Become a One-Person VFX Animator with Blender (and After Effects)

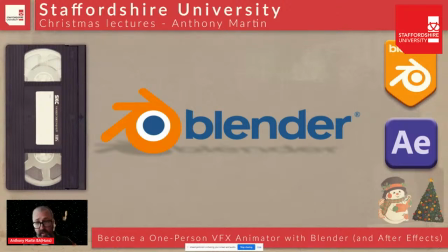[36:01]
And then I began realizing, of course, that concept artists like it a lot as well, because it's free. It has a relatively easy kind of way of learning it. There's a ton of resources out there. You don't have to read these thick manuals like you used to have to do in the old days.
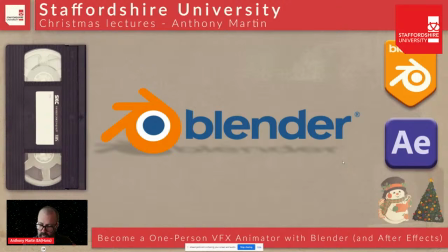[36:16]
So, yeah, and then I started using it. and once I got past the initially quirky way of moving around,
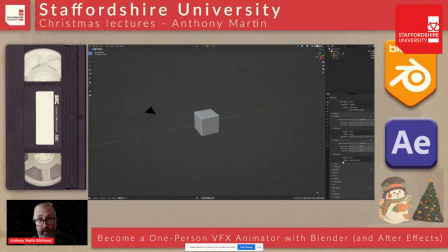[36:24]
it clicked, and now I'll just use it for everything. I'll use it because I just like using it, and it's fun. That's a lot of preamble, and so I don't have a huge amount of time left to do the technical part of it, but I will try and do it.
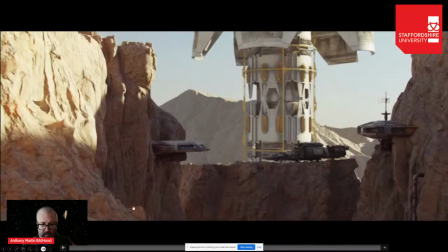[36:39]
So I'll also just show you some of the stuff that I do now. Now, so this is some spaceship stuff. It's also got some what we call beacon codes. So these are codes that we use to do registers at Staffordshire University.
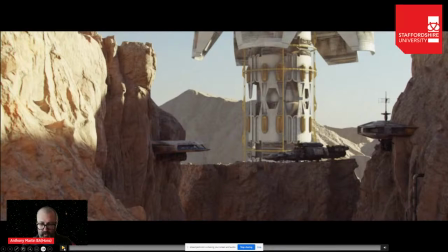[36:54]
And I thought, can I do one and then make it adaptable so I can change it each morning so it's ready for each lesson? And so you'll see some of those at the end.
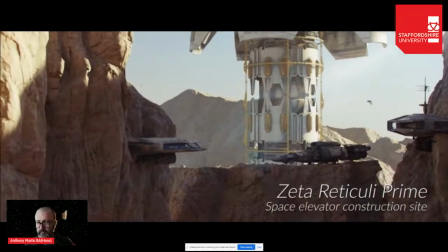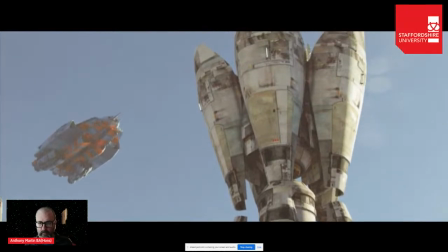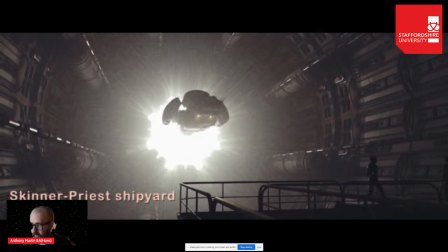[37:16]
So you'll see there's a lot of slow camera moves, maybe too slow in this case,
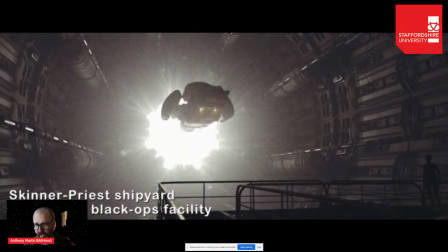[37:22]
but I like it nice and slow. so you can actually have a look at the environment obviously sound makes
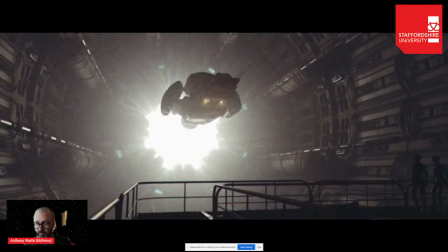[37:28]
a huge difference as well and I will rip sound from some of my favourite sci-fi kind of films then I'll also record my own kind of sound
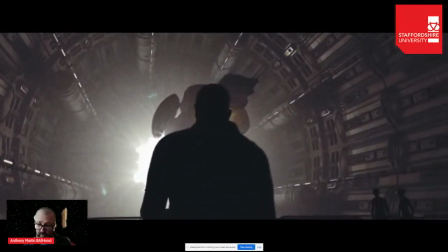[37:38]
bizarrely enough with my mouth like that guy from Police Academy if you are from the
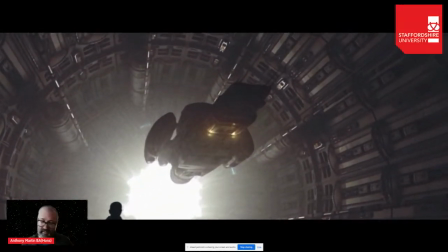[37:43]
80s and you watch the Police Academy movies I'll do a bit of that and then treat it
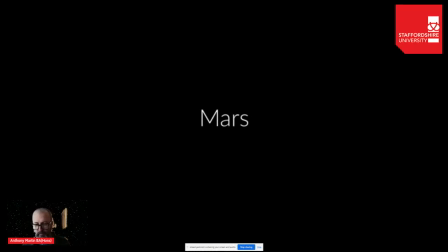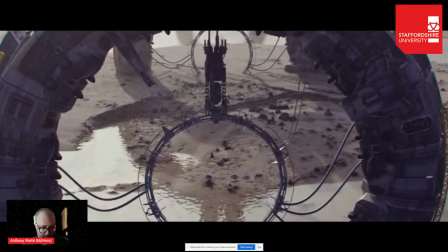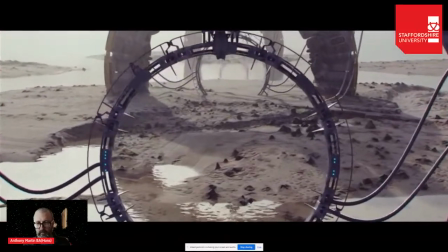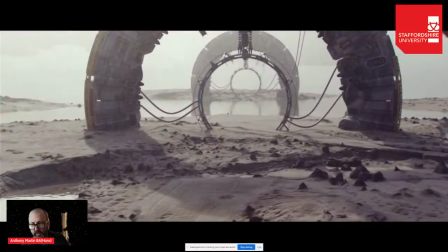[38:10]
there'll also be things like Quixel Megascan assets,
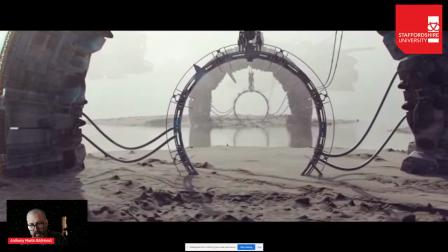[38:13]
especially for environmental kind of stuff because that's the quickest easiest way i also use this this was an exercise
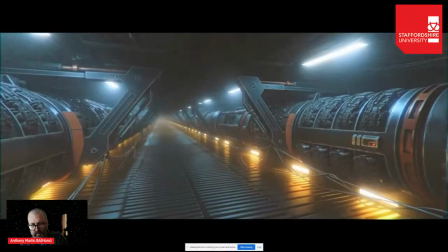[38:19]
to try and get the water looking nice this uses a trick
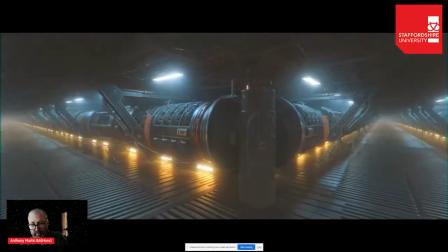[38:23]
used in alien there are literally mirrors there's only a tiny one section of corridor
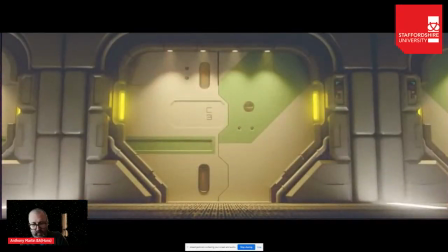[38:28]
and i use completely reflective objects to make it look like the corridor is infinite i'm
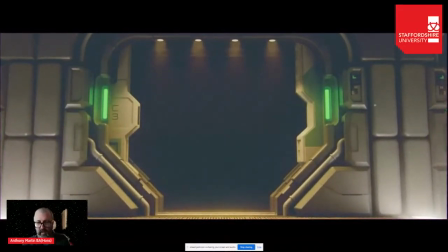[38:36]
going to talk about the um the people in a moment stardust about how i make that and the short answer is i use miximo a
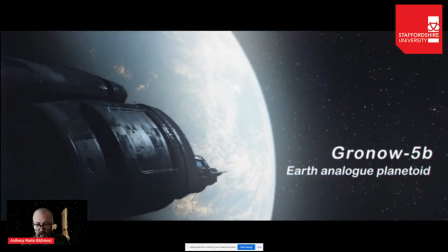[38:48]
lot of stuff like this This is a complete homage to Aliens.
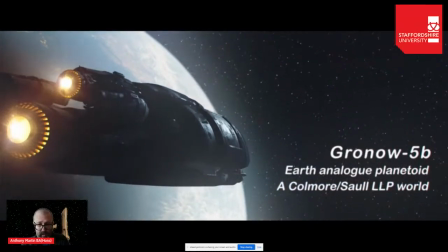[38:55]
And I was really studying what the model looked like,
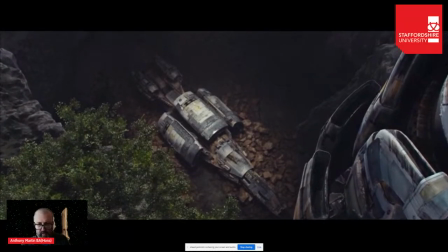[38:58]
the levels, when the blacks were crushed, so to speak, how much specularity there was going on.
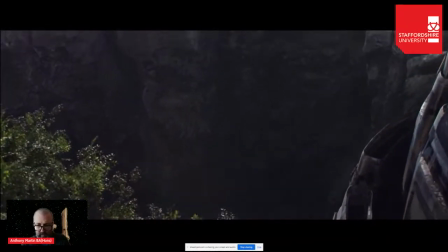[39:05]
I do a lot of that because I think that's part of the look.
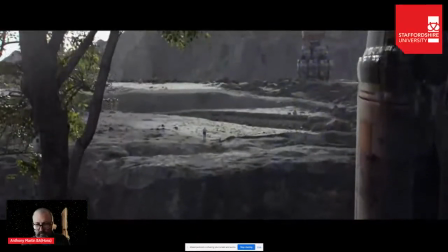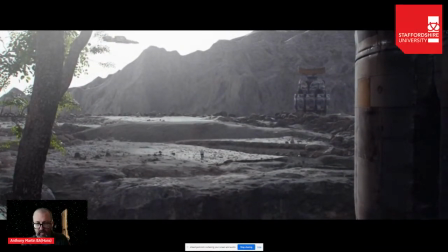[39:15]
I can also recommend Polyhaven for a lot of nice environmental kind of backgrounds.
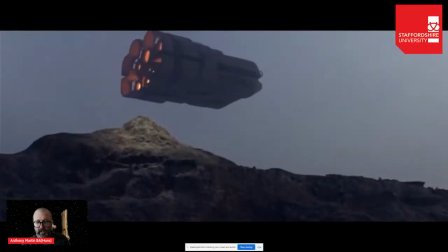[39:21]
They do some nice mountains and stuff like that. a lot of this is camera moves and the choreography
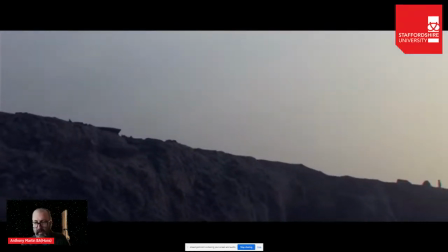[39:29]
and the lighting of it backlight your stuff don't let things get completely black always have a little bit of light in that blackness
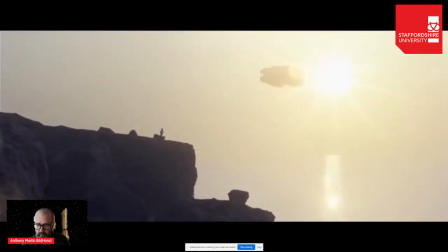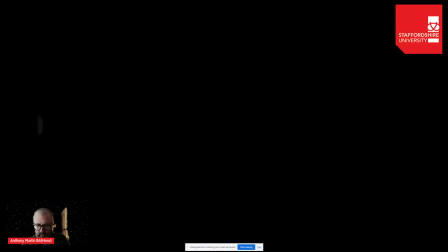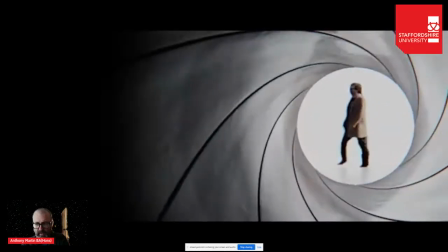[39:49]
these are beacon logos